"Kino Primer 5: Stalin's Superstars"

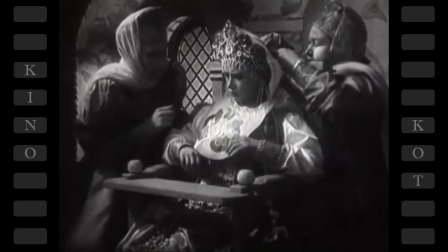A tsar promises his daughter's hand to anyone who can make her laugh, and a number of volunteers attempt the task and fail.
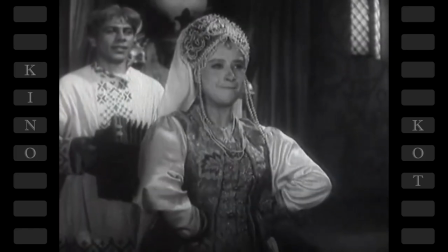Only Emelia is able to entertain the princess, much to the displeasure of the Tsar.
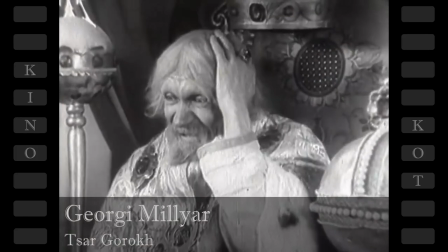The film also began a long-time collaboration between Rowe and actor Georgi Milyar,
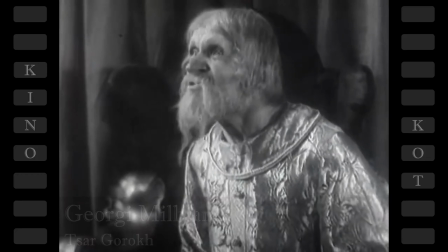who played a variety of unusual characters in most of Rowe's works.
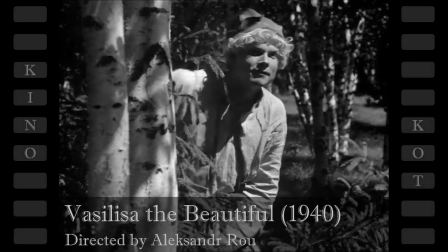In Rowe's Vasilisa the Beautiful, Ivan and his two brothers must shoot arrows to find their future brides.
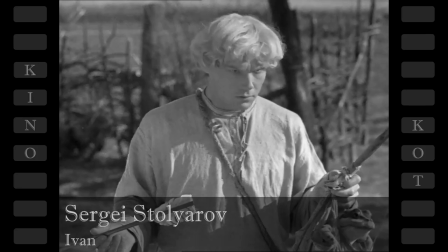Ivan's arrow lands in a pond, and he brings home a frog. The frog turns out to be a beautiful young woman with a curse placed on her.
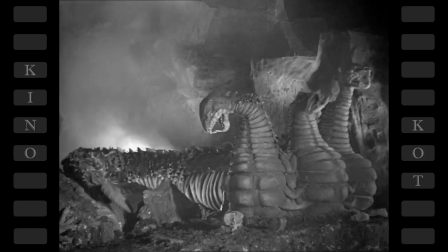To break the spell, Ivan must battle with the fearsome Gorinich the serpent and his minion, Baba Yaga.
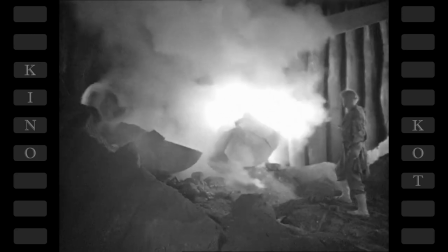To immerse viewers in the fantasy world, Rowe made use of large sets, background matte paintings, and detailed animated monsters. After Nikolai Ek directed Road to Life, the first Soviet film with sound, he experimented with color cinematography.
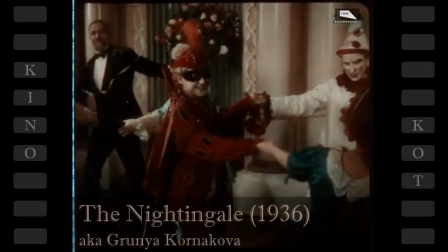In 1936, he released The Nightingale, the first Soviet color film, and a bit later,
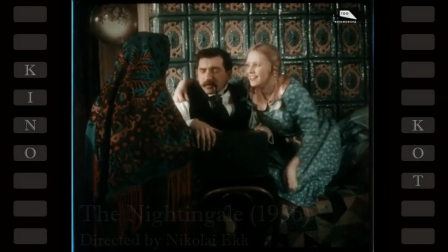Sorochin's Affair, another color feature.
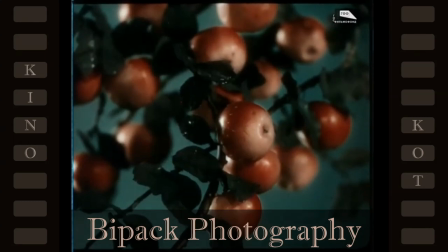These color films used an early technology called bipack photography, in which images were recorded on two rolls of film at the same time,
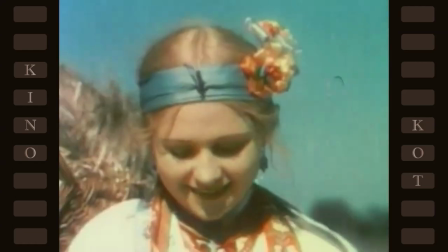one recording the shades of red, and the other capturing teal.
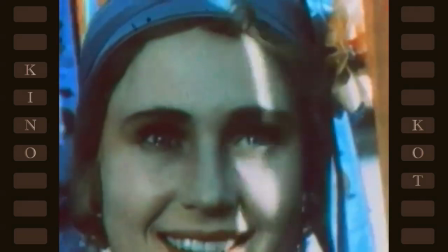Bipack film was not capable of recording true colors, producing an unnatural palette,
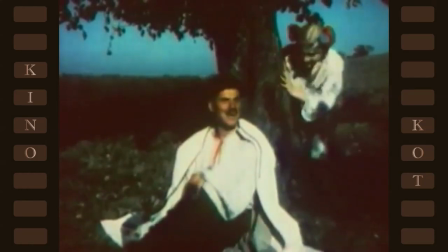and color cinema in the 1930s USSR remained an experimental venture.
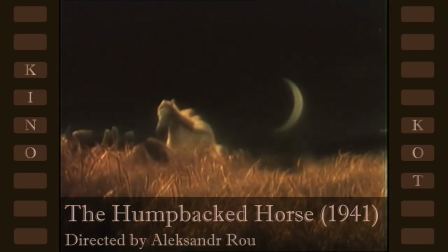Nevertheless, Alexander Rowe used the technology in a fantasy film, where surreal color shades did not seem out of place.
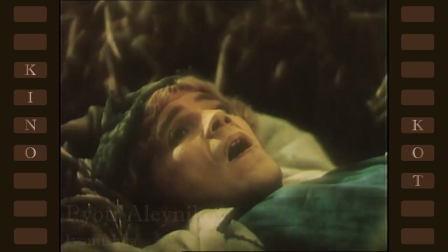In The Humpbacked Horse, the young Ivanushka is tasked to retrieve a princess so that a greedy old tsar can marry her.
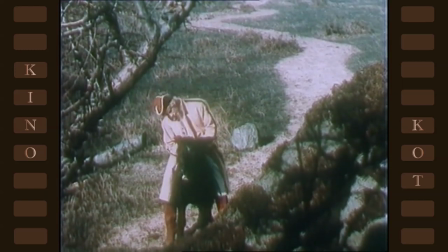He is assisted in his travels by Konyok Gorbunok, a magical miniature talking horse.
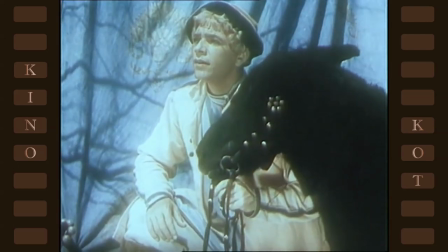Ivanushka searches the entire world for the princess, flying up to the moon and traveling to the bottom of the sea.
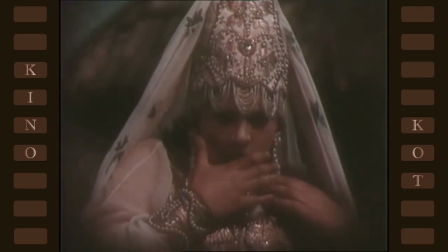Naturally, the princess has no intention of marrying the tsar and favors her savior instead.
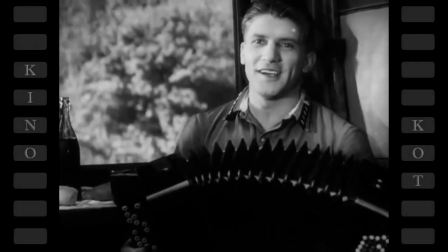While Stalin's favorite actors thrived on the silver screen, the end of the decade left the country in a precarious position.
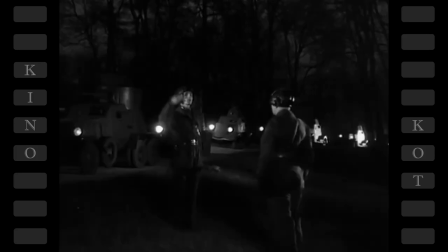The Soviet Union, now a major power, found itself in the middle of world politics during a time of conflict.
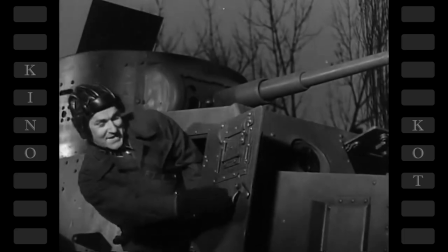In 1939,
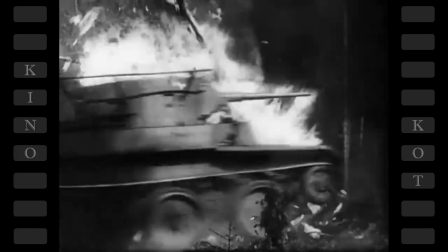the USSR protected its land assets in the east from Japan and aggressively expanded its western borders into Poland and Finland.
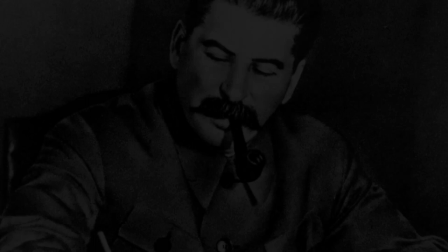Internally, the country was a paranoid police state. Stalin, growing ever impatient with others throughout the decade,
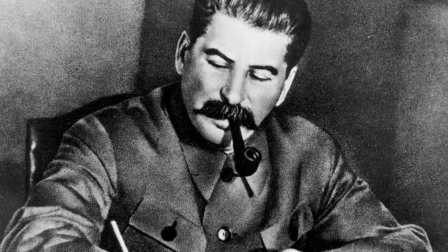implemented a massive purge of political opponents, senior army officers,
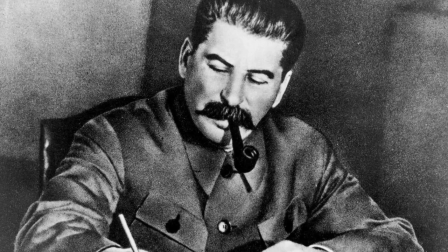intellectuals, ethnic minorities, and wealthy peasants. However, very soon Stalin would find himself needing every man and woman for the defense of the motherland.